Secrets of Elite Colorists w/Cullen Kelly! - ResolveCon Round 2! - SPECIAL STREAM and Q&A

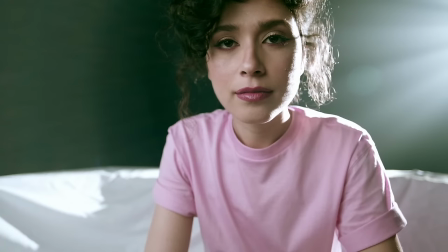1972s
But even if it looked right, what would the point be if it didn't feel good? My argument would be like, well,
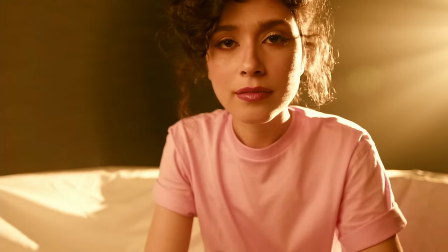1979s
I don't know if somebody made a mistake or maybe the camera was rated like intentionally offset from the color temperature of the light source. I don't really know. I don't know the full genesis. If you were hanging out with me, if this was your image and we were grading it together, I would ask. I would ask about your creative intent because that's the other thing that the color correction mentality just completely steamrolls. What if I don't want it to be right? What if I want it to be wrong? What if I'm Gordon Willis shooting The Godfather and I want it three stops underexposed? Take the average generation of colorist who I learned from and The Godfather would look like a sitcom because there's no such thing as creative intent. There's no such thing as doing it wrong on purpose. There's only such thing as getting it right. So in this case,
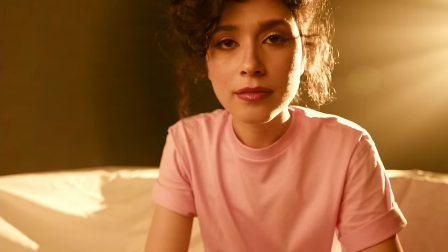2020s
like my whole pitch would be this actually looks better in this state and I think a more fun
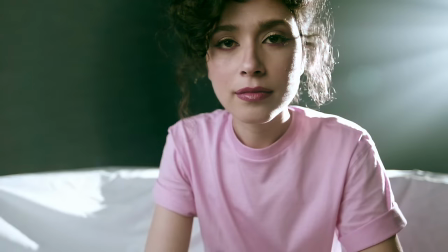2025s
question to ask is not how do I correct this to some sort of arbitrary neutral,
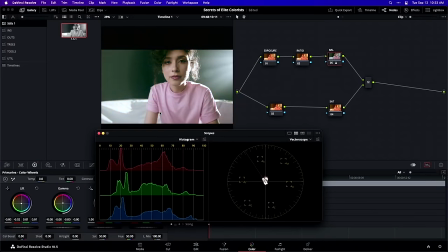2030s
but actually how do I assume like this is kind of a tangent. I went to film school many years ago and I had a teacher who emphasized to everyone who wanted to write and direct movies and at the time I kind of thought maybe that's the direction that my career was going to go. They emphasized to everybody who wrote and directed movies, they're like there's a thing you need to do when you're writing and directing movies that is really hard. You have to write it and then at a certain point you have to treat your own script, your own words, warts and all, as if they were handed to you on stone tablets by Jesus himself. You have to treat those words as sacred. You have to go through the imaginative exercise of going, what if every single punctuation mark and word in this script is sacred and beautiful and within it contains secrets to making a beautiful movie? And I really feel like there's an analog to be made for that with color grading. I try to embrace that when I'm looking at images. I'm like, what if there were no mistakes? What if my clients did not make any mistakes? What if all of them are opportunities waiting to be revealed and unlocked?
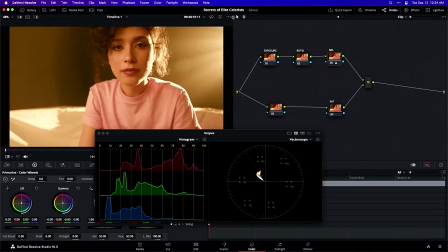2096s
So when I look at an image like this, my first thought, even if the client is betraying a guilty conscience saying like, oh, I messed up the ISO or I messed up the Kelvin on that, my question is often like, what if you didn't? What if this is really interesting? We should at least explore that direction.
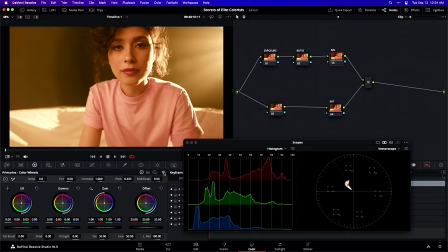2112s
So rather than trying to level this out, what I would probably do with a shot like this, at least as a first crack, is I would probably try to lean into it. And here's a really good trick for like, let's say we wanna get even more of this warmth in here than we have already.
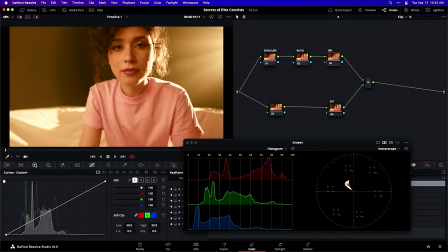2124s
I'm gonna go over to my custom curves and instead of using my trackball to balance the image, I'm gonna go to my custom curves so that I can work sort of subtractively. And what I'm gonna do is start subtracting blue from this image, like so.
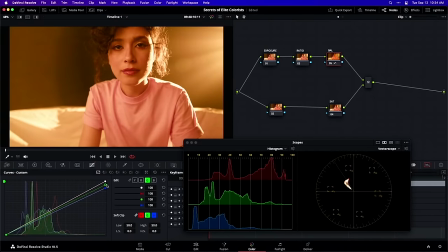2137s
And now I'm going to go over to my green channel, subtract a little bit of green as well. What's left if I'm subtracting some blue and a little bit of green? I'm getting some sort of reddish, orangish, yellowish color, right? So I'm going to do that basically to ensure that the image isn't getting hotter as I add this color to it, like so.
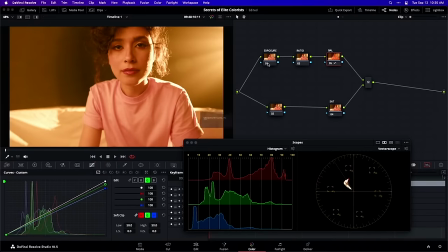2155s
And now I'm going to follow my own advice that I gave a little while ago, which is not to snooze on the tonality of the image.
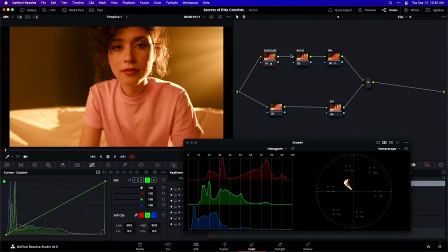2160s
So let's go and trim our exposure in a little bit. Let's look at the contrast ratio, maybe bump that up, maybe leave that be and go straight to the technique that we were talking about before of just kind of like working our ranges against each other.
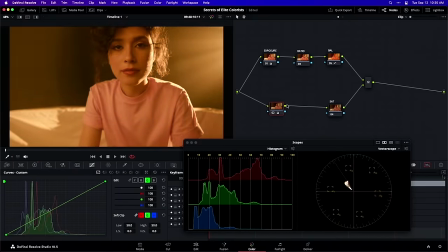2174s
In this case I'm gonna roll my high end, my gain, way in and then bring my gamma up because I want to feel some roundness in those highlights, like so. And then maybe drop the blacks in the, using my lift wheel to try to get a little bit more vibe there.
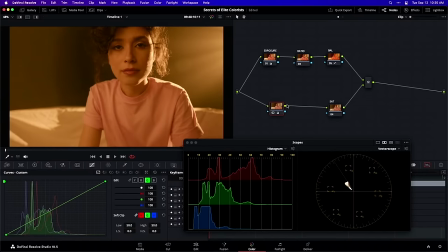2190s
So trying to like really, really get those highlights feeling more gentle and get the shadows behaving as well. I'm just free handing here, but something like that. And then if we go over to our saturation knob again, I'm going to go in and work my gamma within here.
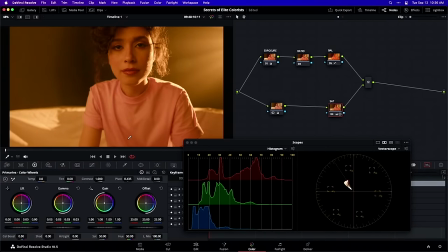2208s
That's going to give me even more of that warmth because we're already up inside of that quadrant. And my question would be like, is this an interesting direction?
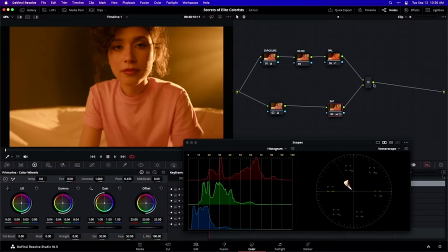2216s
I could even make a case for like, maybe we'll go downstream and here's just a little bonus thing as we get toward the end of our secrets here.
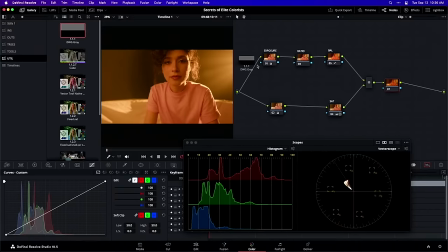2225s
I'm just gonna go to my exposure chart for a moment. I'm gonna pull up a DaVinci Wide Gamut Gray patch here.
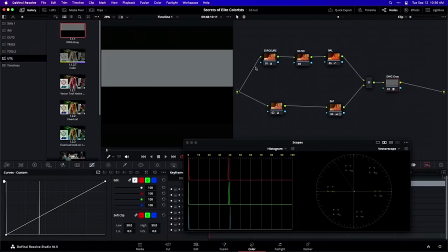2232s
This is also free download, this exposure chart DCTL. I'm using it right now to find middle gray and to place a control point there. And I'm just wondering, and now that I've got that control point, I can remove this completely.
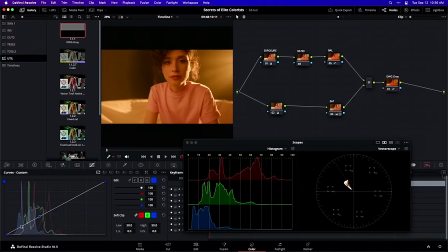2244s
And I'm just wondering if it wouldn't be interesting to pump just a little bit of blue down into the low end of the image. Maybe add a little bit of green down in there as well. So I've got like just this little bump of kind of color counterpoint here.
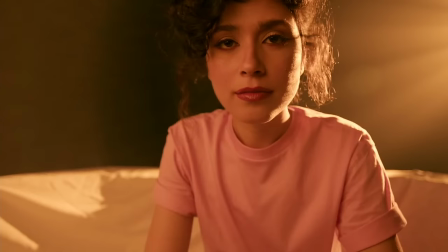2258s
Now we're getting a little bit more like this is separation as we talked about before.
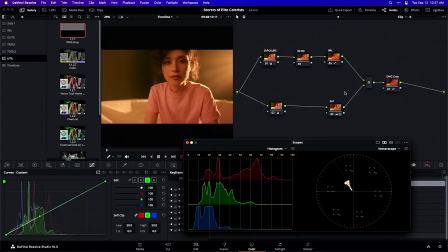2263s
So there's totally room for that. But I'm doing that after having really made the effort to add smoothness in here.
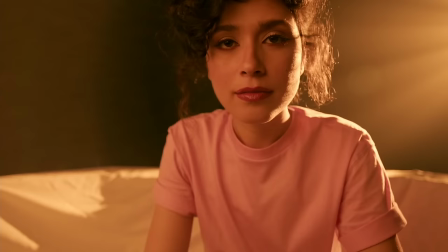2270s
You see my before and after on this? This is a good example again of like, okay, like, yes, in broadest summary, you have reduced the contrast of the image.
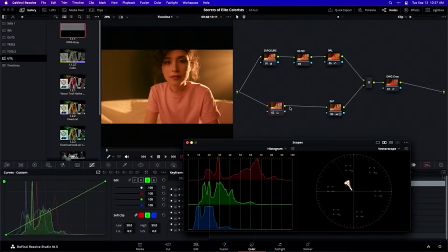2278s
But I'm really not thinking about increased or reduced contrast. I'm thinking about smoothness. So if we look at this, like let's look at everything that I've done just kind of free handing here.
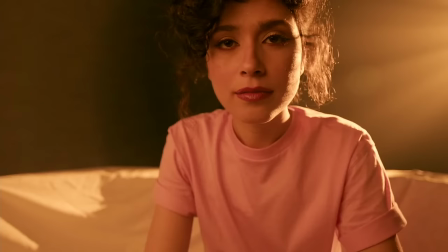2286s
There's our before, there's our after, and then let's wipe to like the corrected version that we were playing with a moment ago.
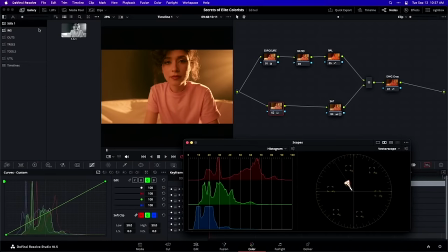2294s
Oh, silly me, I guess my still has disappeared on me there. We'll have to imagine in our mind's eye that boring, balanced correction that we had a moment ago when we were grading.
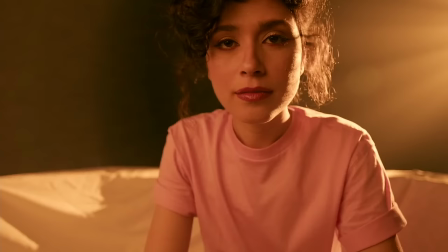2304s
Not nearly as interesting as what we have here. and we can go anywhere we want from here. We could say like, ah, that saturation thing, you don't need it so much.
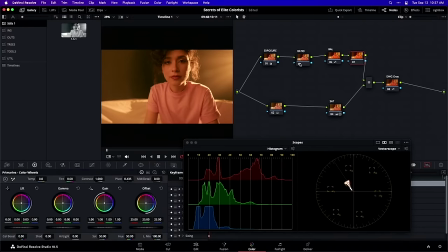2311s
Or like maybe we do wanna go back over to our balance and look at letting it pull a little bit more neutral. But I'm doing that by eye. I'm doing that based on what I find appealing. I'm doing that based on trying to create separation in my colors like we talked about a moment ago. And I'm doing it based on how can I flatter my subject, the people in the frame, as well as the overall image,
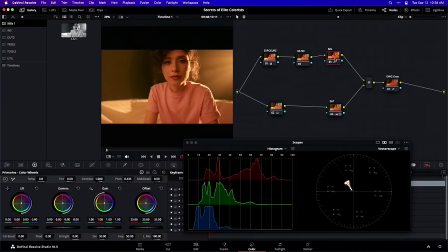2332s
as opposed to some sort of like false notion or like preconceived notion of making sure that it's correct. And really to be honest with you guys, like in my case, I can't speak for others, but I think for a lot of us, what we're doing when we try to correct an image in the way that I'm talking about of like, oh, make sure the whites are white and the shadows are, you know, like neutral. Someone told us that at some point. Someone probably made us feel dumb because we didn't do that. So now we're just trying to make sure that we don't look dumb in front of everybody. Like I can't tell you how much of my color grading practice in my early years was motivated by not wanting to look foolish or stupid or like I'd forgotten something important in front of the people I was working with. But as we can probably all intuit, that's a terrible place to make cool creative stuff from. So I'm going to encourage you in this last secret, it does not need to be right at all. There is no objective right. It needs to feel right. Making it feel right is messy and nonlinear and it is collaborative. It's something that you do in collaboration with the creative stakeholders who you are partnered with. All right? And since we've got just another minute here, let's throw in a bonus point because it really connects right up to what I just said. This last secret that I want to talk to you about, this one is hard to demonstrate. It's really hard to demonstrate because I almost need like one of you guys to come sit here in the room with me and I need us to talk about what we see in a shot and what we want to see in a shot. But the secret that I want to leave you with is that the journey matters. What do I mean when I say that? What I mean is that if you spend any amount of time color grading, whether you're trying to be a professional colorist, whether you're just trying to grade your images that you've shot more effectively, whether you're an editor and you're trying to increase your value to the people who you're working with, whatever your application for working inside of Resolve is, if you spend any amount of time at it, you're going to start to develop an instinct that I've probably demonstrated to you guys a little bit today. You land on an image, you go, okay, I know what that needs. I know where it needs to go. It needs to be a little bit more open. It needs a little bit more softer in the shadows. It needs a little bit more separation in the high end. You're going to develop knee jerks that you're like, I know what this needs. It might happen really fast.